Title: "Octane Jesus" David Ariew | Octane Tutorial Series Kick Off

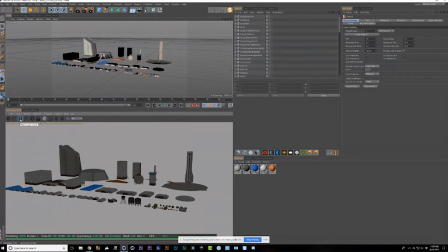Cool. Please keep throwing in your ideas. The idea here is this is not the finished tutorial day. Right. This is our opportunity to hear everyone and get everyone to contribute and crowdsource some creativity for how
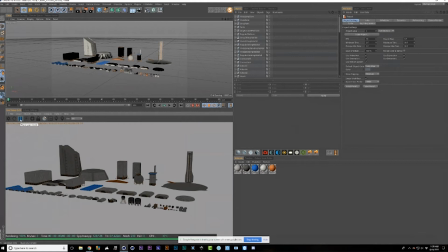these tutorials that David's going to then go and make could be. So when you watch these things, you'll be like, oh, that was my idea. Totally. Mabel 3D oceans and stuff, that's definitely on the list. If I go to let's look quickly here as well.
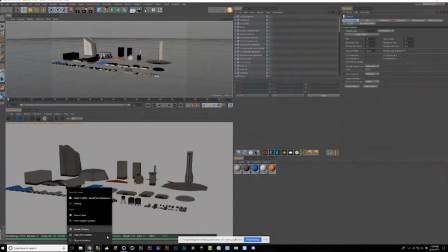This will be another good jumping off point. Let me just boot this back up and go to my Instagrizzle.
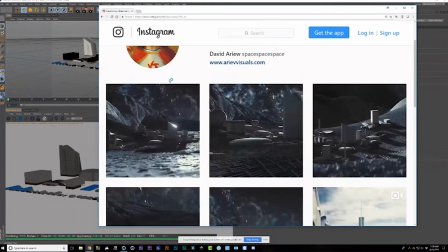Instagrizzle. And by the way, if you're not following David on Instagram, do yourself a favor.
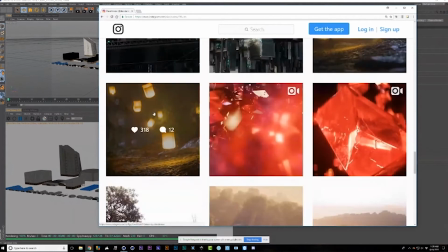Let's see.
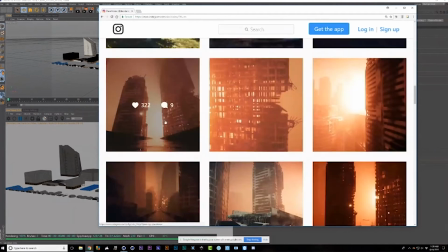So the Warzone stuff could be fun. Yeah.
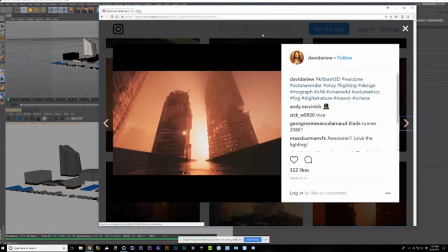Though I think I want to work on that look a bit more before doing a tutorial on it, because I think it could be pushed even further. But I could show how I create these patchy textures. There's it's maybe difficult when texturing a whole city to get variation and not see tiling.
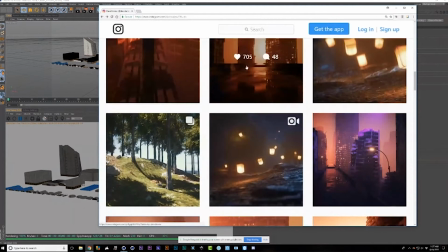So I've got some techniques for that. And then also volumetrics, this was a fun one.
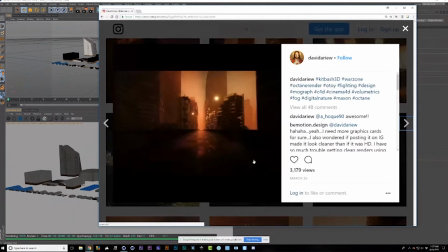I love some camera movement here, a little kind of camera jitter.
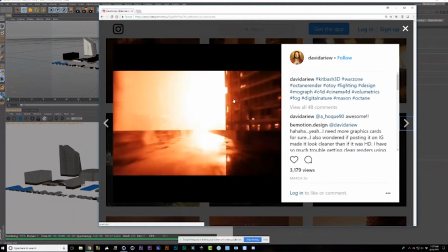And yeah, this was a pretty easy scene to assemble. In general, it's a lot.
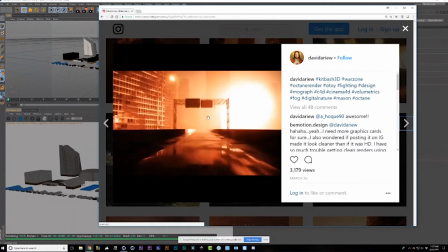It looks cool, but it's pretty lazy work.
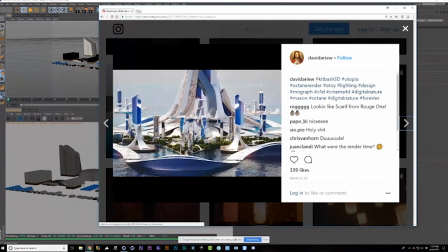And then this was fun, where I took a little bit more time and care with how I was arranging the city. I mean, ultimately,
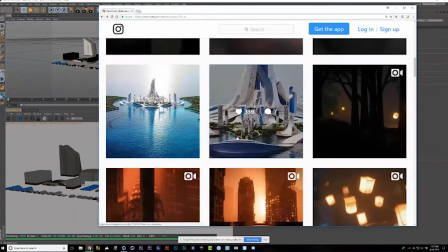like a lot of the time I like to just literally scatter a bunch of buildings on a plane and create some kind of procedural thing, but the look is not
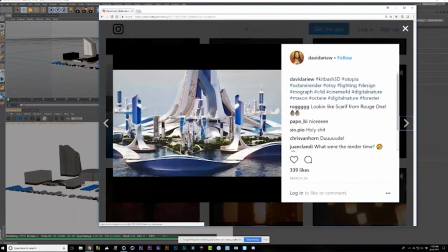as designed. So with this one, I kind of challenged myself to actually hand place the buildings a bit, which I think gives a better look.
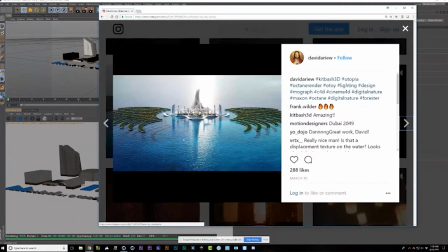And here, this is an ocean look. And with oceans, what matters more than the surface properties, it is actually what's underneath the ocean. Because when you've got subsurface scattering and you've got a terrain underneath that, you get variation in color,
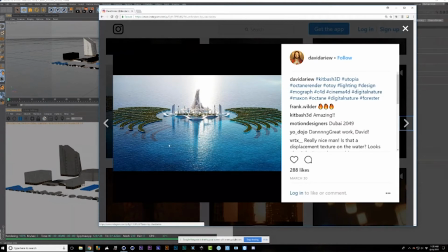so that you get these kind of Caribbean looks where certain parts are much brighter than others, and it looks, shallower and deeper, like you'd expect. Yeah. And my reference for this obviously was kind of like Dubai, and someone nailed it there. Dubai 2049.
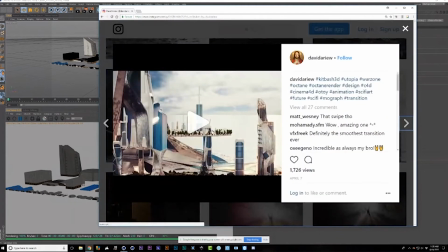Yeah, and then this too could be part of a tutorial showing how I did um, this one.
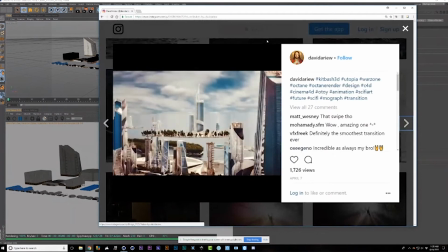So this is just a matched camera move where I took the same camera from one scene and plopped it into the other.
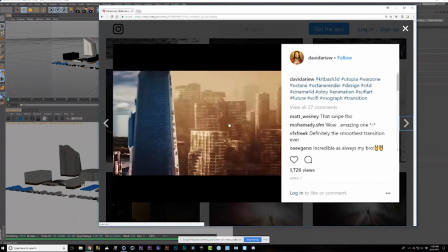And because the two are moving perfectly in sync, almost like a motion control camera,
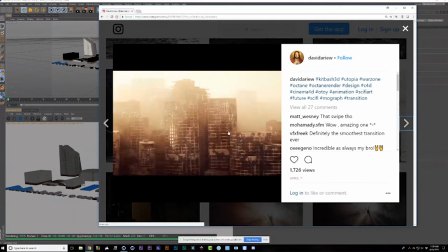you can easily wipe between them and it feels pretty seamless and interesting.
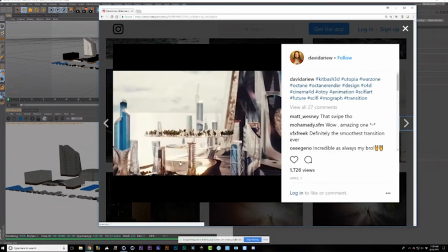I think the difference in lighting isn't especially seamless,
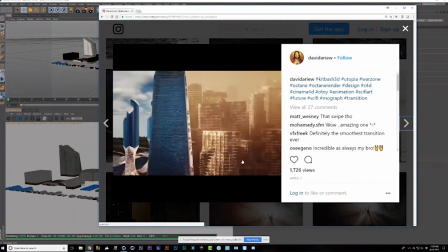but the continuity of movement, I think, brings your eye from one scene to the next, even though they're very different scenes.
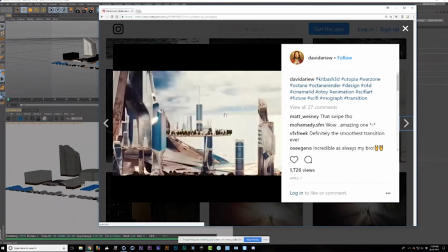Mm-hmm. And this one, I think it's so what's cool. that? I just think it's so cool. Thanks, man.
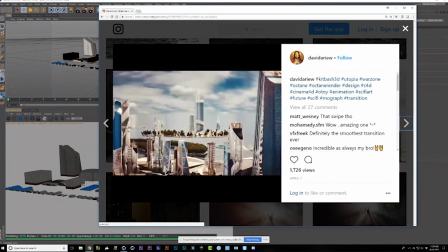Yeah. Yeah, so this one was much more designed,
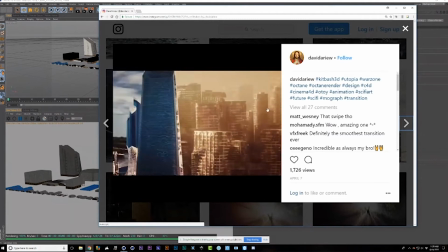and then this scene here is literally just scatter with like two different buildings, and that's it.
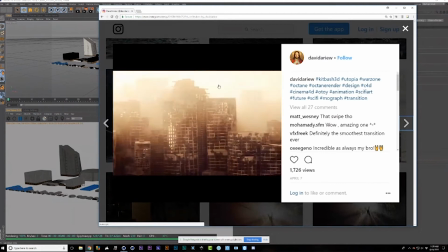And they're all just jammed on top of each other. So this one is extremely easy to set up, so that could be fun to show.
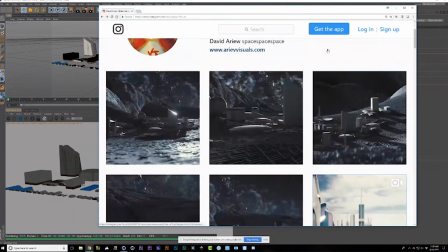I think people in tutorials like to see how just how easy it is, to get started.
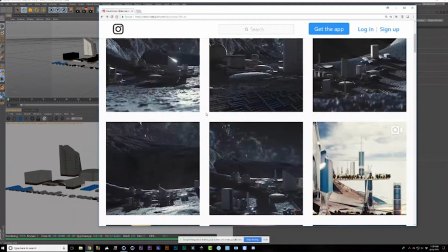And I like to give them a base, like we don't necessarily have to go and create a final render like with a story.
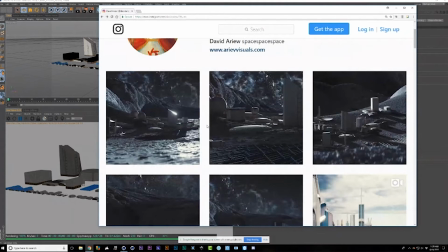It can just be like, here's a really cool lunar environment to start with. Here's how you go about creating a lunar environment, and then leave it up to everyone else to instill their own creativity on top of that and add their story.